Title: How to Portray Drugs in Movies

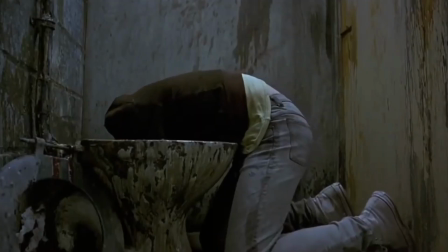0:00 In an attempt to capture the harsh realities of addiction and drug abuse, films often reside in surrealism,
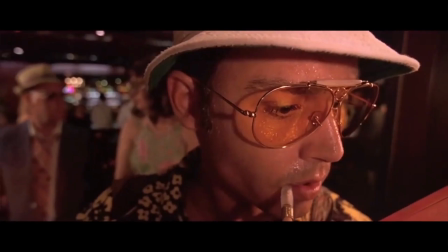0:06 using psychedelic visuals to help explain what the character is seeing, Fear and Loathing and Las Vegas being a prime example.
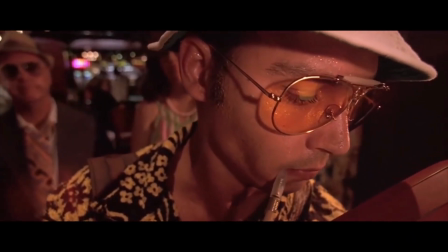0:12 And while this definitely works, I think it inadvertently confines the film's drug element to one dimension.
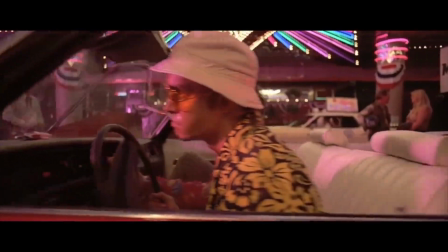0:19 When it comes to making a drug film, the director's approach shouldn't just be how do we show that the character is on drugs,
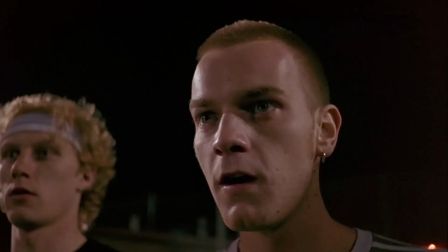0:25 but rather how do we get the audience to feel what the character feels.
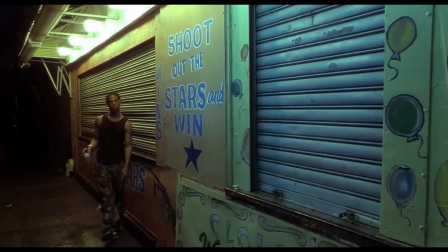0:29 And in my opinion, the most effective way to portray the perilous terrain of addiction, from the momentary euphoria to the utter despair,
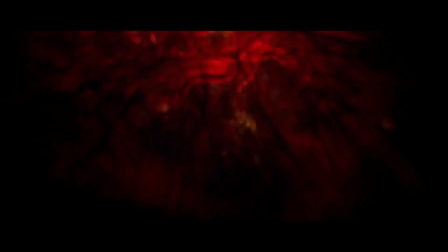0:37 is not through an over the top visual mess, but instead through clever montage and editing techniques.
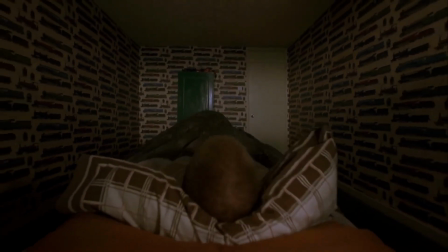0:42 If executed correctly, a character's drug use can elicit a deeply visceral feeling.
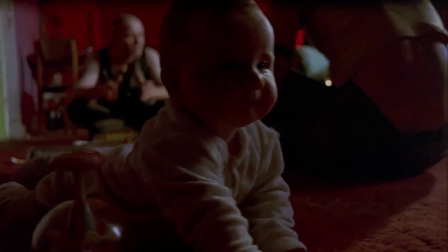0:48 The right method can expose its subject, placing the viewer inside the mind of the user, isolating and disorientating them, whilst simultaneously forcing them to empathise.
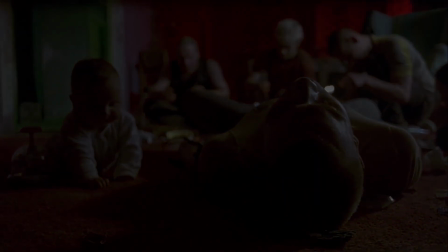0:57 And a film which does this perfectly is Rocketman.
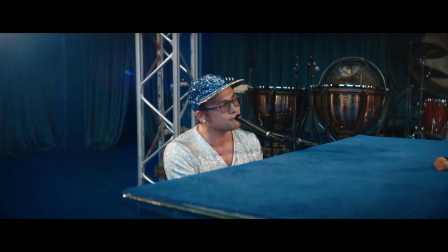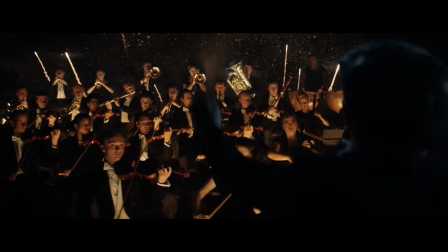1:05 Dexter Fletcher's jukebox musical is littered with these great sequences of magical realism as a way to mirror Elton John's chaotic rise to fame.
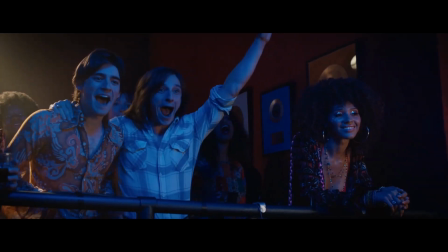1:14 And at first it is magical. During his debut performance at the Troubadour, Elton and the crowd begin to float into the air.
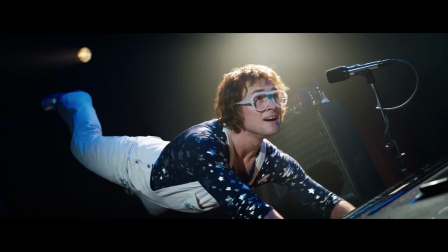1:23 For a brief moment everyone experiences complete euphoria. Time stops.
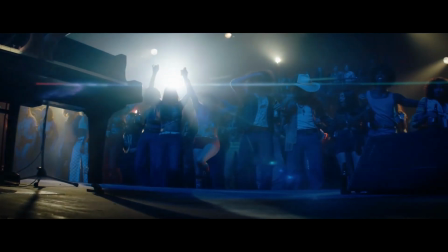1:28 While it's unclear whether or not Elton was taking drugs at this point, it is one way or another Elton's first high.
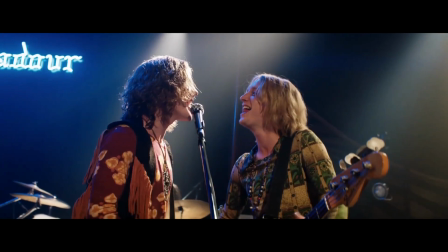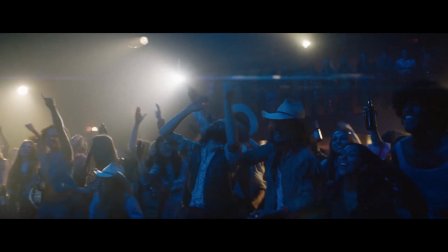Danny Boyle achieves the same effect in Trainspotting 2.
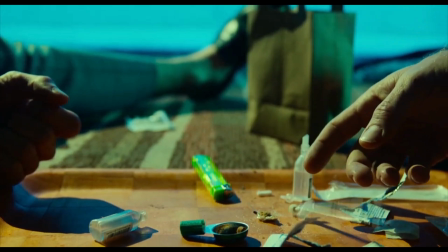1:51 After Renton and Sick Boy agree to get high again, time slows as they fall into a dreamlike state.
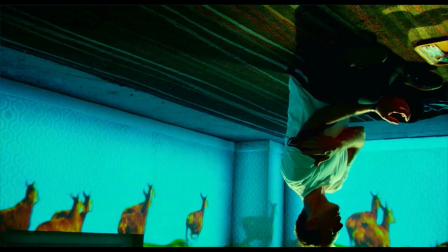1:56 They become fully immersed in the moment. As the drugs fill, their veins re-cross-cut into the next scene whilst the music crescendos until they reach their peak.
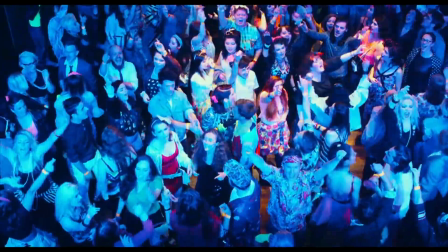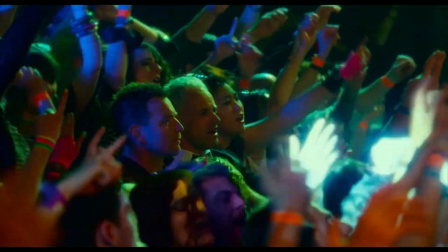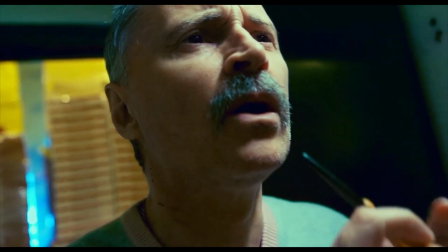2:19 It's an incredibly simple manipulation of time, but the result is unrivalled.
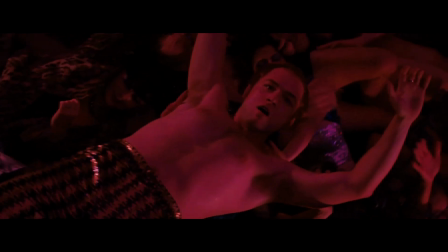2:25 The fantasy sequences in Rocketman however quickly turn from being an innocent interpretation of a surreal moment,
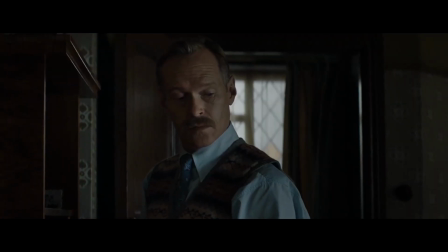2:31 to erratic memories of a drug fuelled mind, unreliable and harrowing.
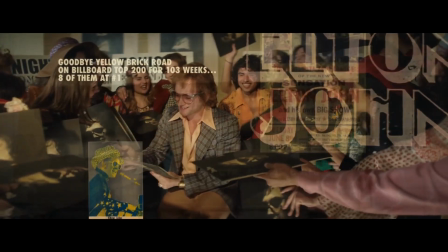2:35 What started as a chronological retelling going from place to place, concert to concert, soon becomes an unhinged, drug infused mishmash of scenes that bleed into one another.
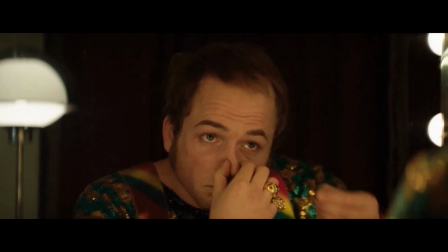2:44 For example in minutes we watch Elton morph from a broken soul who is unable to love himself, to the star of the show, the great Elton John.
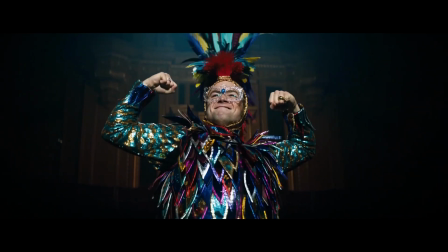2:54 Yet his time on stage always seems to escape him too quickly, only for him to regain consciousness and ask,
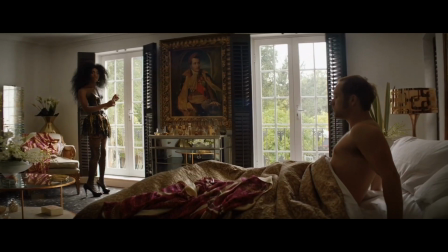3:04 Purposefully fleeting, these fantasy sequences are a way to embody his drug abuse, which is momentarily soothing yet ultimately futile.
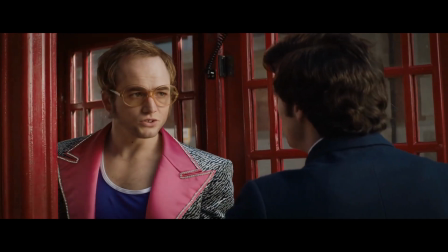3:12 At the start performing was a magical moment for Elton, but now it has become a monetary objective for his peers with complete disregard for Elton's well-being.
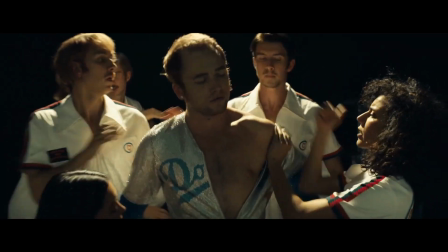3:22 He goes from an attempted suicide to being ready to go on stage in a matter of minutes.
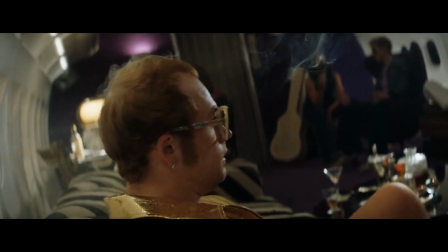3:27 This dichotomy between scenes, from ridiculousness to reality, fantasy to fact, is allegorical to Elton's unstable state of mind.
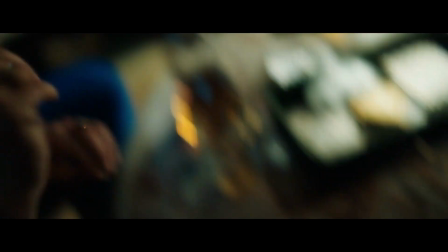3:35 His struggles to find agency and the increasingly frenzied structure, jumping from dreamlike highs to desolate lows, plays as a reaction to Elton's self-sabotage.
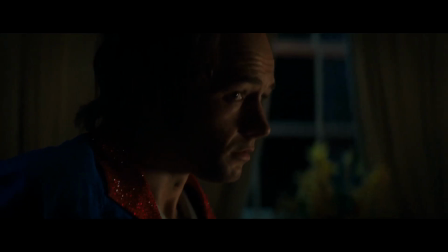3:45 I think perspective is paramount in terms of getting the audience to empathise with a character.
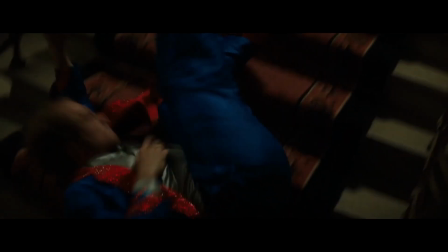3:50 We only see what Elton can remember, so as he begins to forget where he is or what day it is, we are left equally as confused.
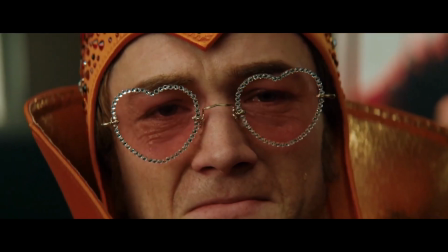3:57 You find yourself not watching the life of Elton John but experiencing it. As a result, we feel every hit, every emotional impact and every insult that gets thrown his way.